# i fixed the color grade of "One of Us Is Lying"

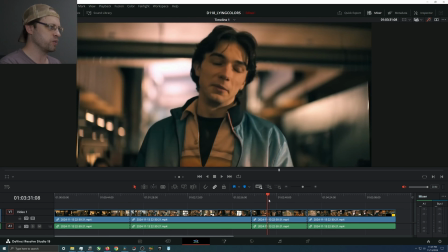244s
It's everything's really pushed, everything's really like extreme, and I think that's sort of going with the psychology of the heightened emotional experience that these teens are meant to be going through.
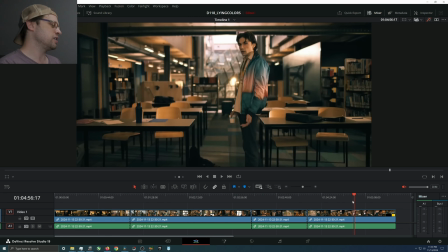252s
I dig that. I just think it's a little off. Like it's this, it I wouldn't say fake, but it almost kind of feels fake, but it also just kind of feels like
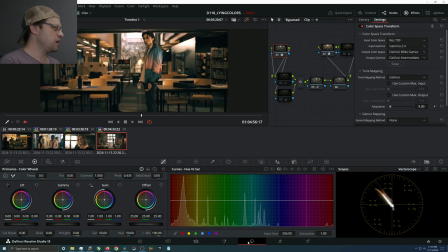268s
drawn in crayon. That's the colors I feel like I'm getting. And so I grabbed a couple shots from just this clip.
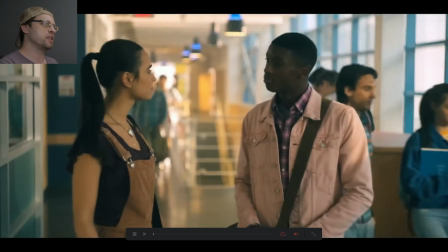277s
First one is the two characters are talking in the hallway. We got daylight coming in from the outside windows, and then that's pretty much it. And a few things are happening that's interesting. We obviously the skin tones are all skewing very saturated, very yellow,
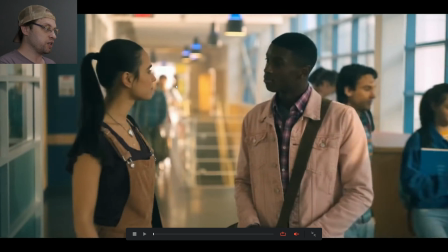293s
sure, but then it's a different kind of yellow than the sunlight that's peering in. So that's a little confusing because usually when you end up in an environment, and I'll show this in the color grade in a second, when you got like a yellow wash of something. This happens a lot in movies where they set the camera to daylight and then they
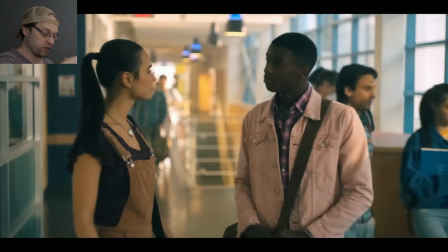313s
shoot inside under incandescence and everything is sort of bathed in sort of a layer of yellow. It's a choice. I don't always prefer that. Like this obviously is not that, but they're not doing that. They're like the skin tones have nothing to do with the sunlight color, which is weird.
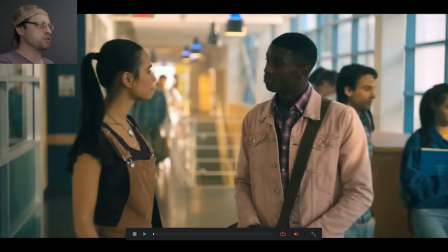329s
But then also these like practical lights, I don't think are necessarily part of it either. They could be for other shots, like in the library, but anyway, and the other thing that I think that's really messed up that's happening,
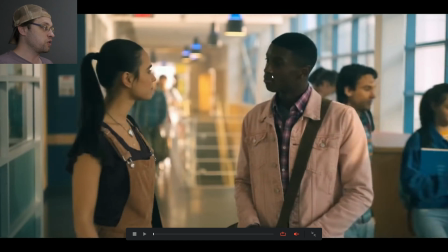340s
especially in this scene, is if you have dark African American skin, the way the color grade is set up, there's no detail in her dark hair. His hair is basically the same color and texture as the rest of his skin because the hues are so close,
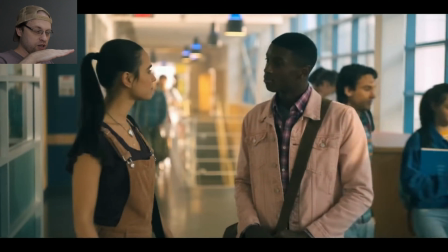356s
and because they've basically crunched down everything below a certain exposure into just the same exposure.
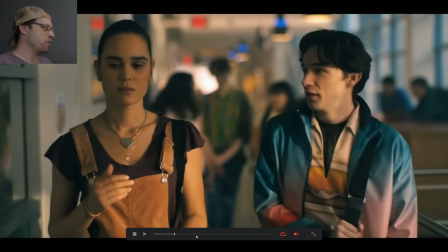364s
So that's really not cool, and it's not always, and it really depends on whether or not he's moving in and out of light.
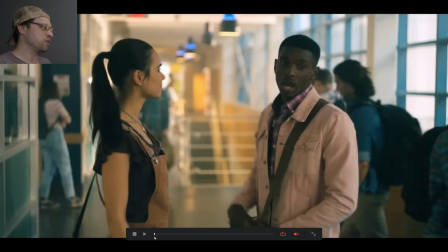371s
Let me see if I can grab a shot where he's in the light. Maybe not here.
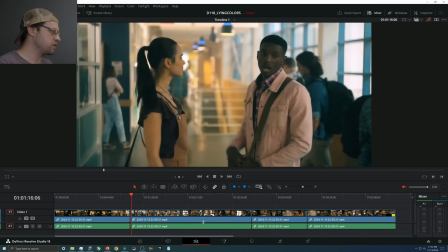376s
Let's go over here.
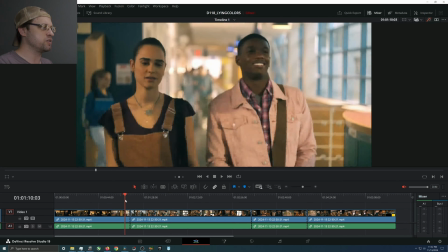380s
Yeah, see when he's in the light, you can see him, and then as soon as he's out of the light, he disappears.
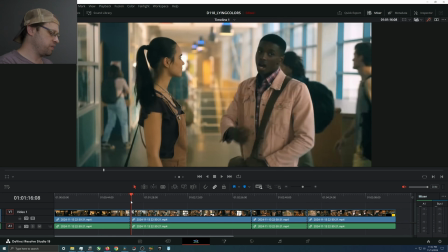386s
Sucks. So that's my big complaint.
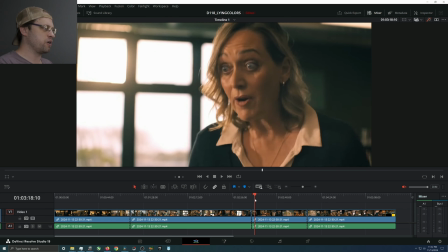390s
The other complaint is obviously this lady looks terrifying, but in a cartoony way.
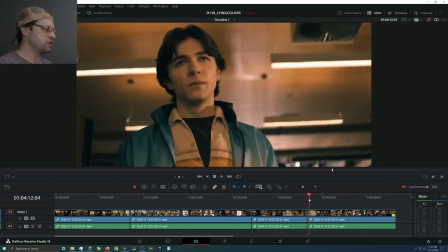398s
So I want to sort of take the edge off of that, and then just there should be a wide here of them.
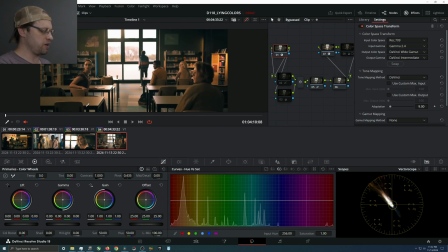407s
I don't know. So I can find it. Yeah, of them at the in front of a big beautiful window,
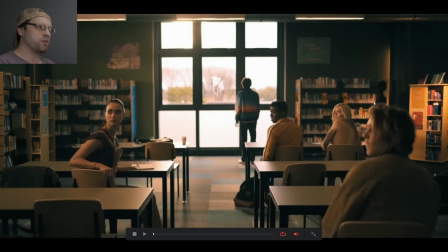414s
and then you also have sunlight coming in that's really intense, but it's also really orange. So there's a few things. Again, I could pontificate on how they did it because I have a feeling they just
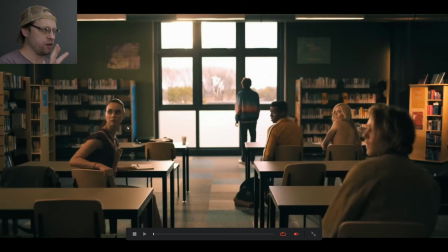429s
grabbed a key of everything skin tone colored and went one way with that, and then everything went the other way.
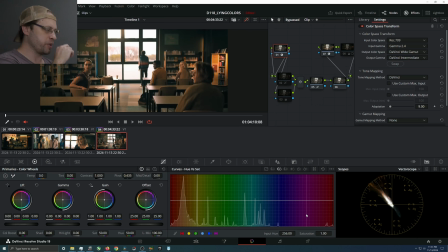435s
There's other ways to do it, but that's the vibe I'm getting. So let's talk about this first shot.
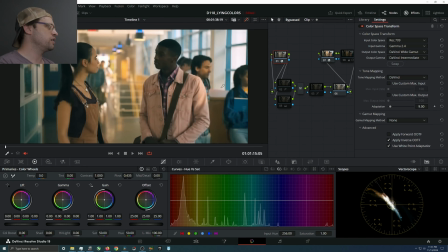443s
It's the two of them talking, sunlight, too dark, blah blah blah. My logic was the first one was, let's see what I did here. This is so I just took the saturation out of the skin.
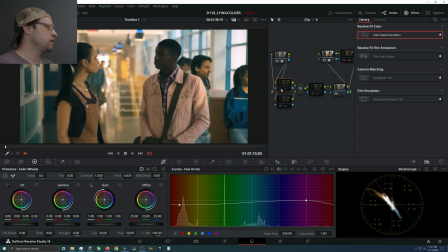457s
So what that looks like is here. So I just took some saturation down, made it look a little bit more true to form. It kind of undercuts what they're going for a little bit, but I feel like that at least feels a little bit more believable.
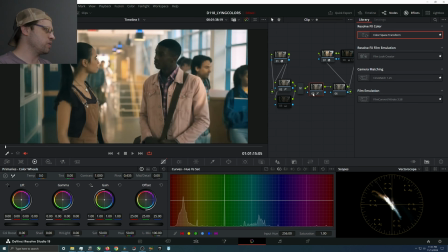473s
And then you compound that with this contrast adjustment where I just basically took the bottom of the image and made it a little less contrasty, and now you can sort of see detail. You can see his detail. So even in this crazy YouTube rip, there's detail in this guy's face. It's just it was disguised.
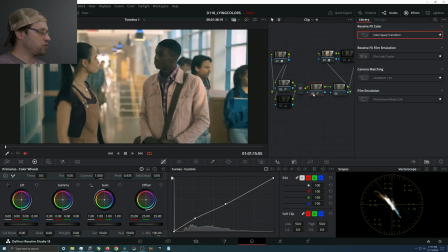492s
That's a take for sure. That's like a much more conventional take. I feel like this look is a lot more like any teen drama right now that's not trying to go for this really high fidelity, high everything look, but the difference is pretty wild.
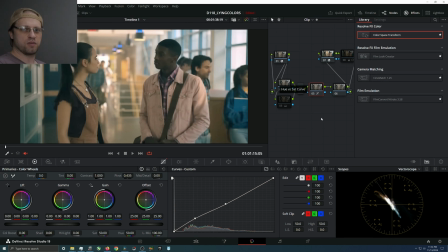510s
I don't necessarily think this works with the intent of what they're going for, so let's try something else. This is basically taking out the color to make the skin tones work.
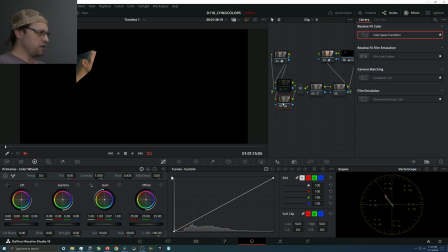525s
And the way you can look at that, so I grabbed a chunk of her skin and basically I just did a push. Let's see here. I did a push a little bit magenta to get to a place.
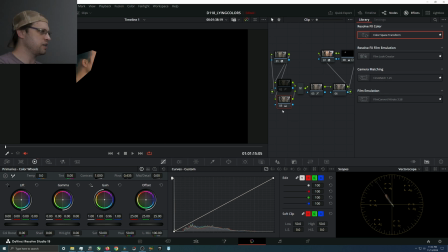541s
I could even push it further, I think, like something like that. I don't know how I feel about that though.
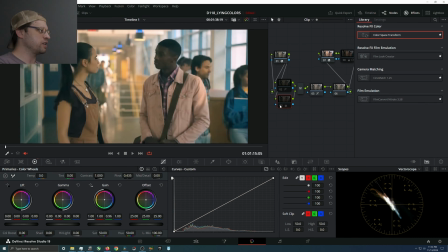548s
I don't think I like that. You know what I would rather do?
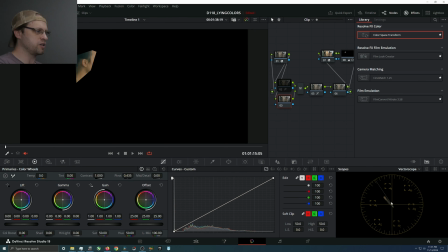551s
I would rather just slide so if to get back on the skin tone, I'll just slide everything over by adding some blue and
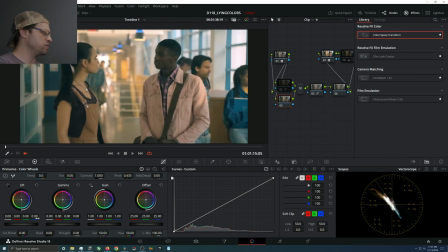569s
yeah, you know what? I don't like that either. We'll do something really radical. We'll do it in the midtones.
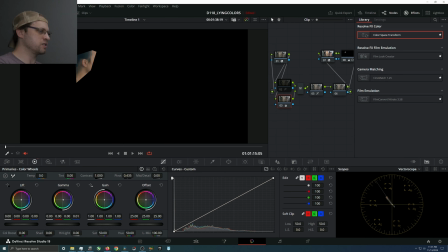577s
That way it doesn't affect the super darks and the super lights as much.
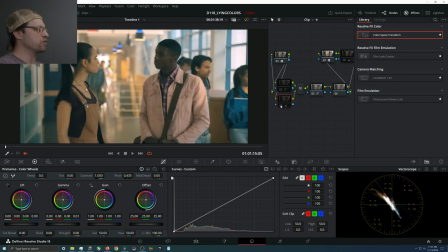584s
Yeah, so it's a little bit more neutral. It took a lot of the green yellow hue out of the image, which there's, if I really wanted to, I could put it back in, but I feel like that's, especially if you add the contrast back in, I feel like that's a lot more I don't know. I believe it more.
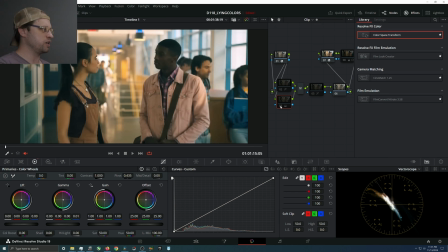604s
This feels like something that's trying to work really hard, and then this feels like a little bit more regular. And then maybe that just so we could see the actors. I feel like that'd be nice.
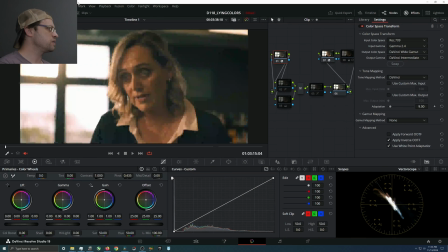616s
Let's go to the next one. So the lady with the crazy face. If we do the contrast adjustment, it doesn't really meaningfully make a huge difference.
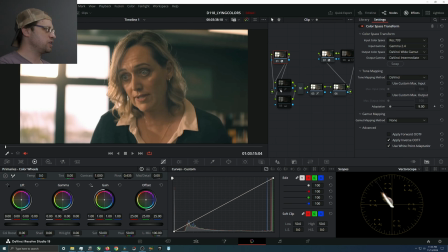628s
But again, this is the same adjustments as I did. So take the saturation down a little bit, sure, and then we could add in the.
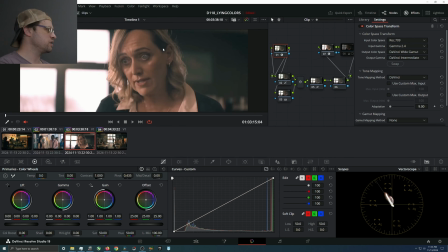637s
Actually, let's add in the other way. Do that again. Yeah, so I don't even think necessarily we need to take the saturation out.
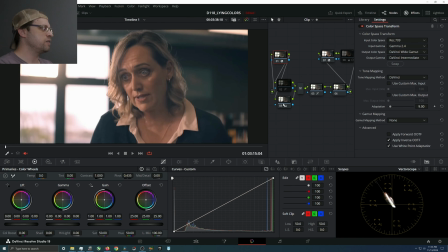648s
I just think we need to, you know, just move some colors around a little bit, make them a little bit more, I guess, true to life. Yeah. So let's go to the next one. Same thing.
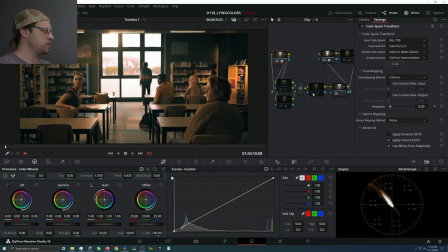662s
This is the original shot. Very contrasty, very fancy. Got this hot spot in the corner that's very interesting, but yeah. So, you know, to taste, we could bring up the contrast a little bit, take down the contrast a little bit.
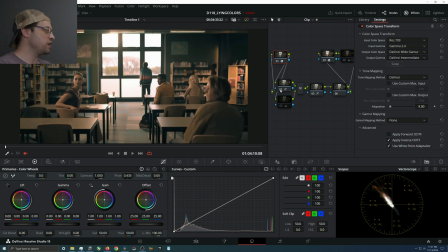680s
Take some saturation out. I don't like that adjustment anymore. But and here's what's weird is, and I figured this out earlier.
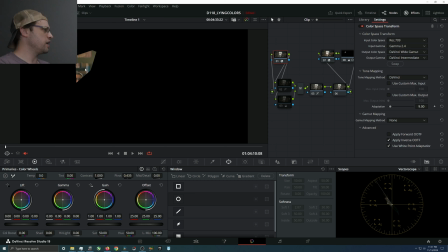693s
Somehow, unlike the rest of these, this one they actually balance the skin tones correctly, even though everything else is as wonky as the rest of it. So if you look at, you can't really see it, but her skin tones are right on.
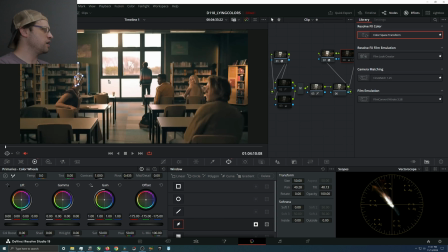710s
So you don't actually need to make an adjustment, really, other than the contrast adjustment. So that still leaves a situation where sunlight is bright orange, but then we also see outside is a different color.
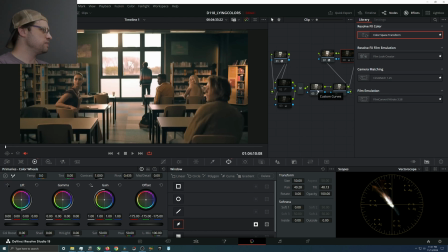728s
That's kind of interesting. Yeah. So is this my favorite image? No. And is it superior to this image? I'm not sure.